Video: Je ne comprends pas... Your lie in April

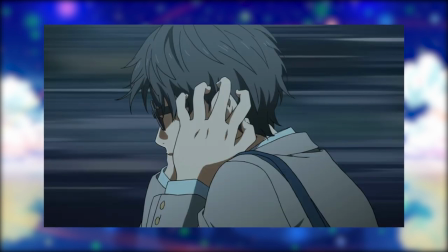(4:09)
dommage. Encore que sur ce point on peut effectivement nuancer et se dire que l'intention de l'auteur était de traiter le déni dont on peut faire preuve face à ce genre de situation.
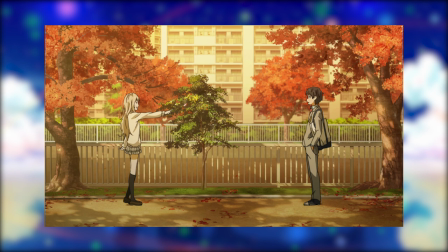(4:18)
Mais du coup, même si la relation entre les deux protagonistes reste touchante, elle n'est finalement pas si bouleversante.
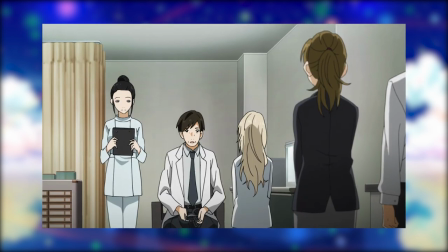(4:25)
Autre petit détail perturbant, l'anime n'est jamais au clair quant à la nature des problèmes de santé de Kaori.
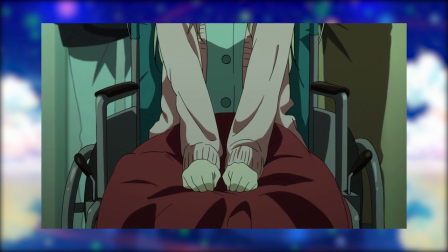(4:30)
Un peu comme si l'on ne préférait pas se mouiller à avancer un jargon médical qu'on ne maîtriserait pas.
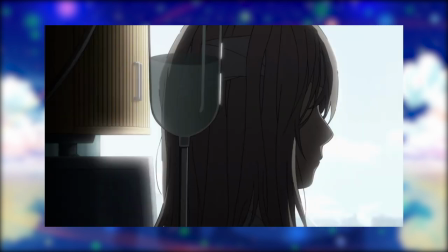(4:34)
C'est tout à l'honneur du titre mais du coup le drame semble vraiment cousu de fil blanc maladie incurable mais une opération de la dernière chance marchera marchera pas
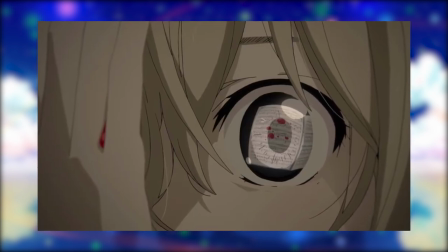(4:43)
pourtant en fouillant ici et là il semble que la maladie de kaori est bien définie et qu'elle est atteinte de la taxi
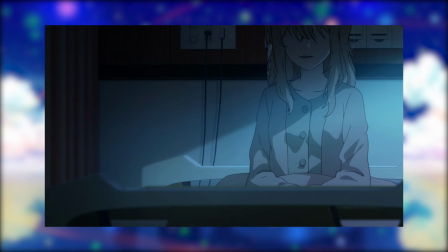(4:48)
de friedrich mais ok ça aurait été bien de le dire dans la série mais on sent bien qu'elle préfère rester vague afin de nous
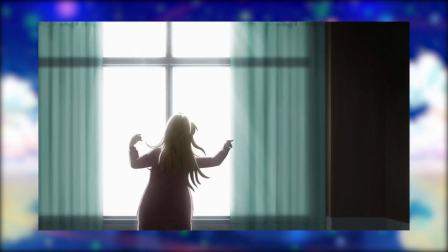(4:56)
balader à son aise au cas où elle souhaiterait faire machine arrière à la dernière minute et nous vendre un petit miracle en clair tout est trop téléphoné,
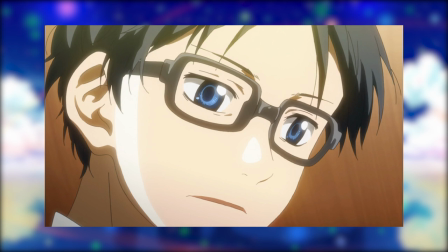(5:05)
avec un ton trop grave. D'ailleurs l'attitude exagérément solennelle de tous les personnages, alors qu'ils sont censés être collégiens, finit de rendre l'ensemble assez irréaliste.
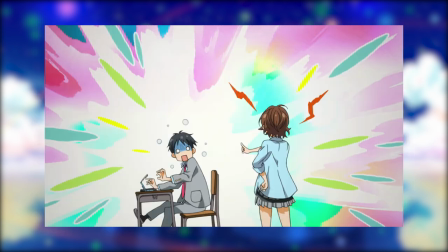(5:14)
Et je dirais même qu'au contraire, cela gâche l'autre aspect central du récit, la musique.
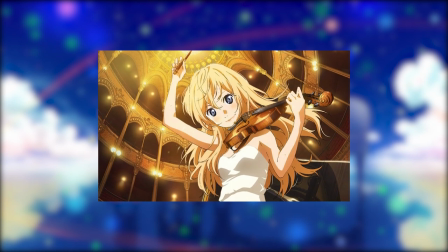(5:19)
Parce que a priori, Shigetsu wa Kimi no Uso, c'est aussi un titre qui parle de musique, c'est même le centre d'intérêt commun de la plupart des protagonistes.
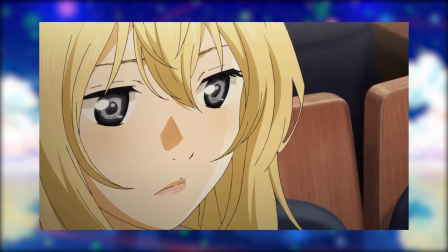(5:28)
Pourtant, jamais une série ne m'a semblé faire aussi peu confiance à ce qui doit faire son principal atout.
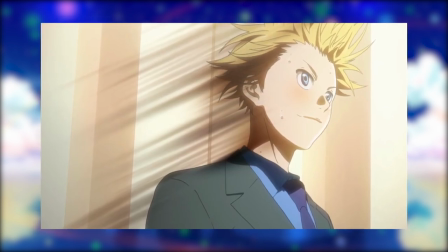(5:33)
Et donc, alors que la plupart des personnages clament qu'ils s'expriment à travers leur musique plutôt qu'avec des mots, qu'est-ce qu'ils sont bavards !
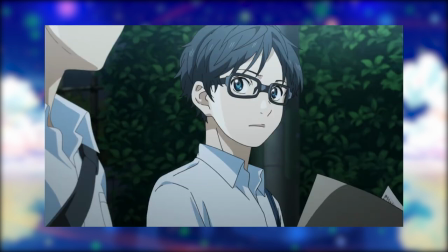(5:40)
Au départ, ça ne choque pas forcément.
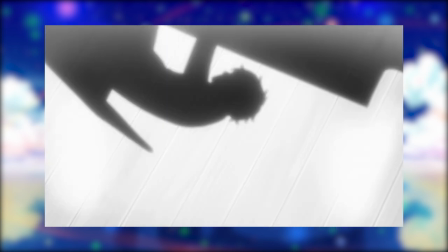(5:43)
Arima ne pouvant plus entendre ce qu'il joue, normal de compenser cette lacune avec des monologues intérieurs afin de souligner sa détresse psychologique.
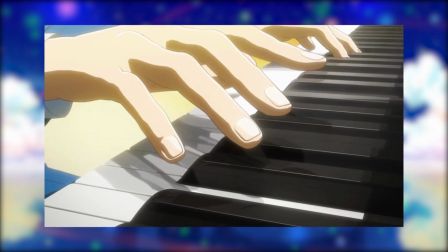(5:50)
Donc de prime abord, on n'y prête pas forcément attention. C'est à la longue, à force de représentation, que ça devient déplaisant.
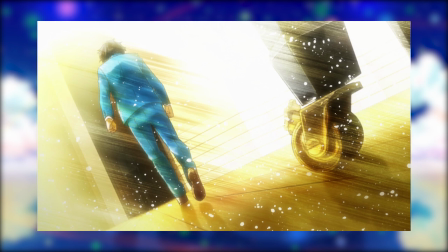(5:57)
Les récitals sont conçus comme des tournois Niketsu.
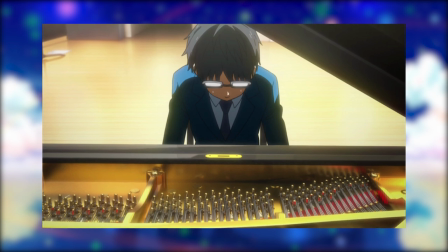(6:00)
Outre le musicien qui va s'épancher sur nous afin qu'on ressente toute sa douleur, via des monologues internes, on aura le droit aux commentaires de tous les spectateurs dans le public.
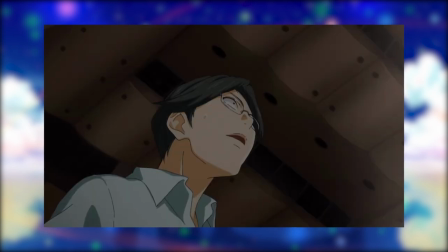(6:08)
Du rival à l'ami d'enfance, en passant par le maître du rival, tous donneront leur opinion sur l'interprétation.
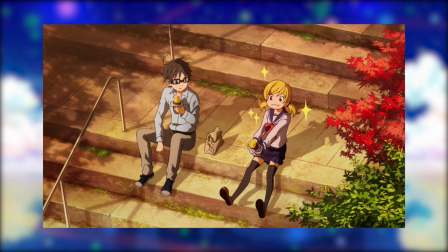(6:14)
Oh, il a changé de rythme ! Quelle est cette technique ? Mon ami, je me rappelle de ces moments où nous mangeons innocemment des brioches sur les escaliers quand nous étions enfants.
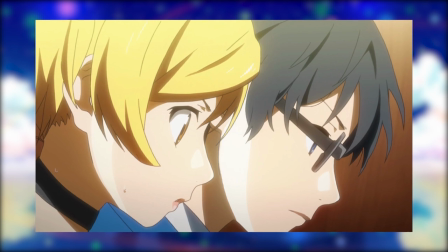(6:21)
Regardez comme il y met toute son âme ! Pour des gens qui s'expriment par la musique, on n'entend pas vraiment grand chose.
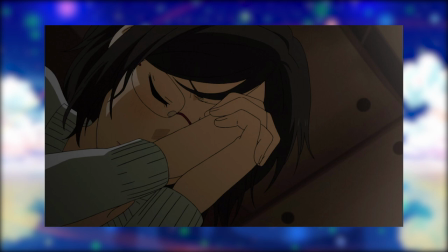(6:28)
Manque de confiance dans la réalisation ? Manque de confiance envers le public ?
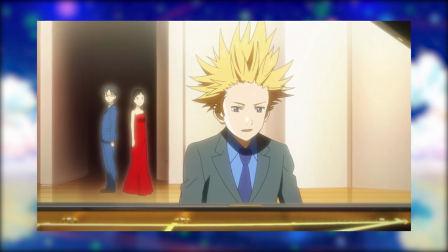(6:31)
Le fait est que la plupart du temps, alors que c'est l'interprétation qui est censée nous toucher, elle est pour la plupart du temps inaudible.
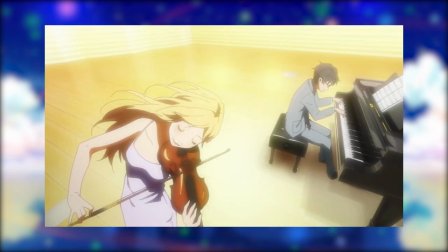(6:38)
Mais je n'ai pas vu grand monde critiquer cet aspect. Alors en remettant dans le contexte, peut-être qu'une série autour de la musique classique de cette qualité, ça ne courait pas les rues.
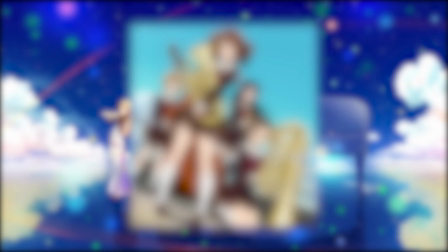(6:46)
Ce qui explique l'excellente réputation du titre à cet égard. Mais le fait est qu'un mois après la fin de l'anime, débutait Hibikei Euphonium.
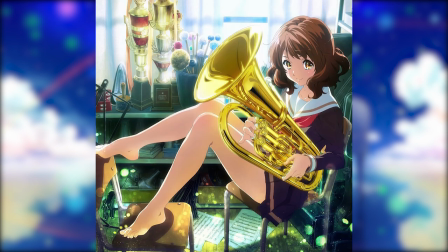(6:53)
Ou chez nous, Sound Euphonium. Je ne vais pas chanter les louanges de cette série ici, également une adaptation, mais j'avoue que ça me titille pas mal.
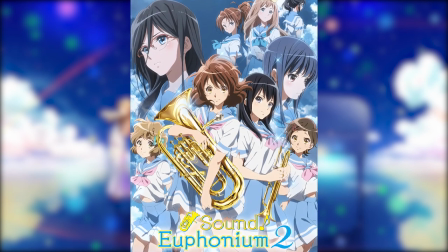(7:01)
Tant pour moi, Kyoto Animation a probablement délivré l'une des meilleures séries musicales classiques.
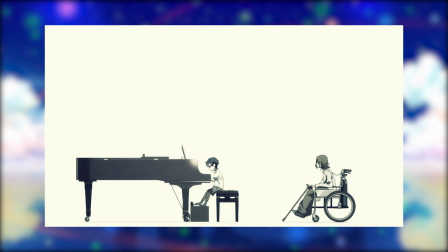(7:06)
J'irai donc au but. Ici, pas besoin d'un héros traumatisé qui voit le spectre de sa mère ou d'une héroïne qui va mourir d'une maladie incurable.
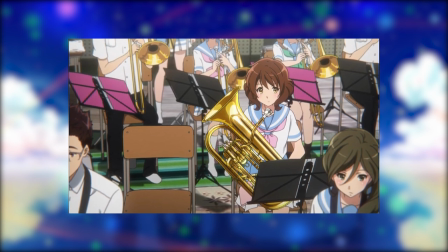(7:14)
Juste des personnages face à leur partition, leur instrument dans les mains. Tout le reste est transmis avec une justesse incroyable.
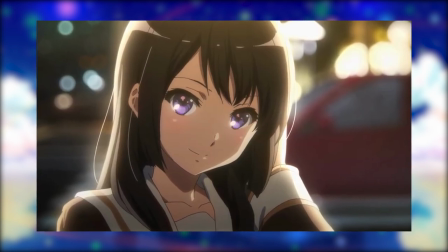(7:21)
Je prendrai juste pour exemple le passage où l'une des héroïnes est en compétition avec une autre élève pour décider qui sera la soliste de l'orchestre.
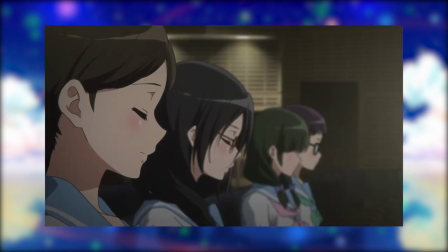(7:29)
Dilemme qui sera résolu dans une audition en face du groupe. Pas de dialogue interne, pas de flashback intempestif, la musique et la réalisation parleront.
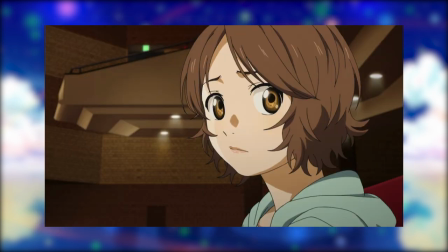(7:37)
Et c'était parfait. Alors on pourrait dire qu'Ewan n'a pas les animateurs de talent de KyoAni, que ceci explique cela.
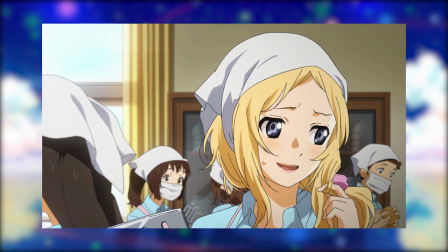(7:44)
Mais je ne suis pas franchement d'accord. En réalité,
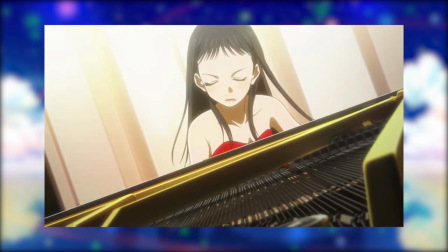(7:47)
les séquences musicales de You Lie in April n'ont pas non plus à rougir de la comparaison et sa faire preuve d'ingéniosité malgré une animation techniquement clairement inférieure.
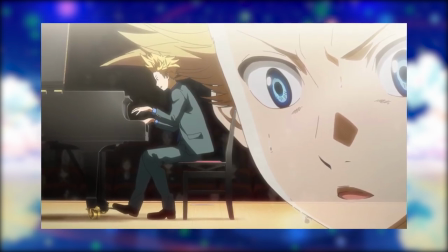(7:56)
Je prends même le pari que si l'on retirait tous ces monologues intempestifs de certaines séquences musicales pour laisser parler les images et la musique,
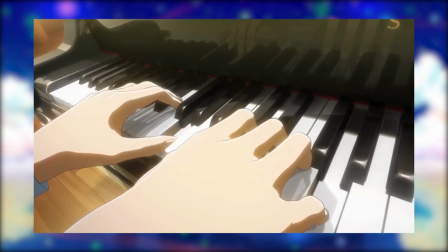(8:03)
le résultat fonctionnerait tout aussi bien, voire beaucoup mieux.
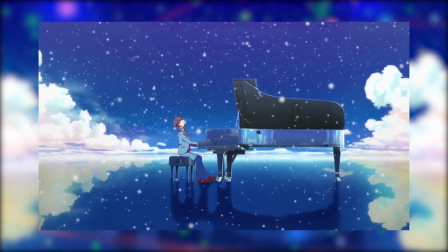(8:07)
J'en veux pour preuve la séquence finale qui s'en rapproche le plus et qui est probablement l'une des meilleures de toute la série.
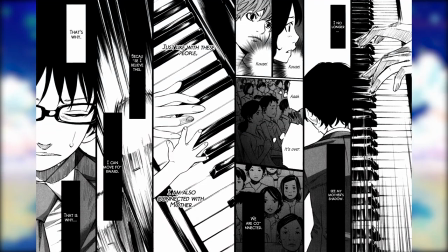(8:13)
Quant à l'excuse du « oui mais c'est pour être fidèle au manga », difficile d'y adhérer là encore.